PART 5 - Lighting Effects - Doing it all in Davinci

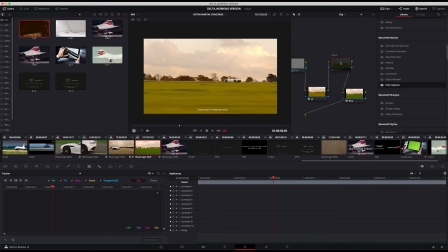245s
It's not necessarily realistic but it certainly feels more like grass than that does because we've dialed up the white balance in order to if we're looking at the raw settings just there. I've taken up to 11,347 which is absolutely crazy but it gave me what I wanted in the sky which was what I was worried about at that point. Then I've just manipulated the grass to sit where it's feeling a little bit more vibrant. Now aside from the grass just there we do have some other corrections that we have made.
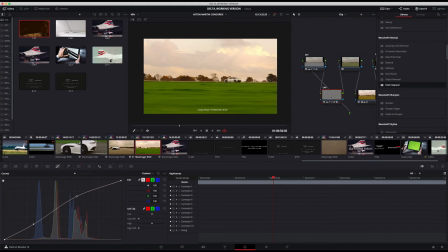275s
Looking at the car it's a pretty subtle adjustment that I put in just there but again it is just the same as we did on the model car really. I have a power window set up just there and zoom in on that a little bit and you can see I put that around
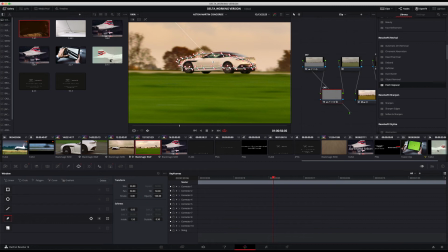289s
the car feathered it off quite a lot and then we've gone to the tracker panel track that over the top of the car so that when it's moving through
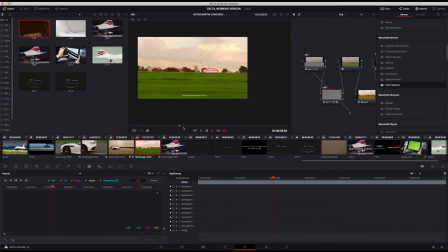295s
the shot it's actually going to track along with the car and having that in there just click off that means that the car is going to be just that little bit more prominent in frame
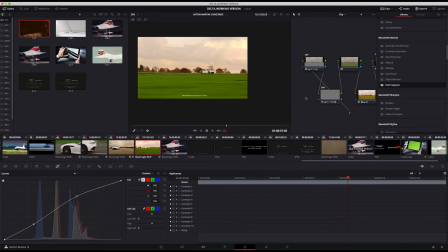313s
helps to draw the viewers attention it's the focal point it's what people have got to be looking at and it's important as all through the process the filming choosing camera angles choosing lenses we're trying to guide the audience's eyes to certain areas within frames and when we're continuing through into the color grade we have to continue that work as well guiding the audience's eyes in the edit so that when shots are placed next to each other, the audience can coherently look from one shot to the next and see what they need to see, see what you want them to see. And then when we do the color grade, you're drawing their eyes in again to the point with either color contrast, with adjustments to the tone or balance of the scene, even with adjustments like we did to the grass and the sky just there, making sure those fit within their idea of what grass and sky should look like is important because it helps to guide their eyes away from those areas, if you like, to the subject. Whereas if something really stood out is not looking quite right, then they might not look at the area that you want them to look at. And you can see with the sky just there, with the sky just there, it's a pretty simple effect that I've done.
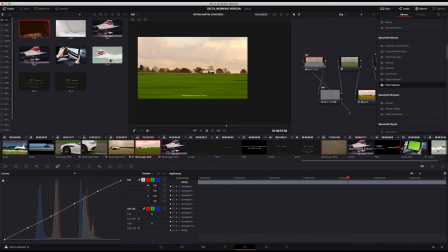381s
We've just used a gradient, we pulled it down so we get a little bit more detail in the sky. So if we start with a completely blank canvas on this and reset everything on that grade, took all of the raw levels down and reset the white balance to 5600, tint, exposure, just knocked everything off to where it would be.
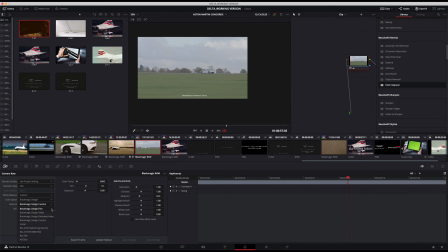401s
Obviously at the moment we're very gray, but if I take it to just the video LUT, that's the kind of thing we're dealing with. That's what the shot is like before we interpret it, before we interpret the raw, before we interpret how we're gonna do the creative grade, adding any LUTs, adding any corrections, power windows, that kind of thing. It is that.
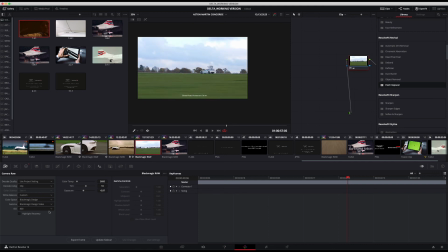418s
So immediately, yeah, you could bring the exposure down on it, but as you bring the exposure down, You see it's kind of gray, okay, you bring up the color temp a little bit to warm it up, but it's still not quite as vibrant. So you've got to really work that footage.
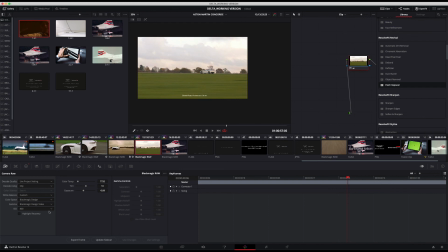433s
It isn't necessarily going to look like that straight out of camera, but that's the important part of understanding what you can do with it, understanding how the entire workflow works from the editing to the color grade, and obviously initially how you capture it, what your exposure is sitting at, how that can be interpreted, and what the limitations of the camera system and the codec are. So yeah, undo all of that and go back to our actual grade. And everything looks a lot more vibrant.
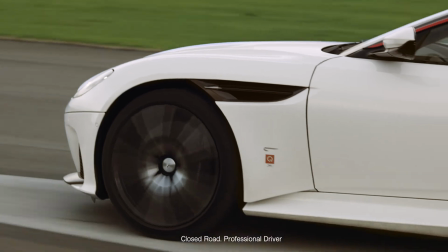In the final part, we're having a very brief look at how we then used Fairlight to finish the audio for this project.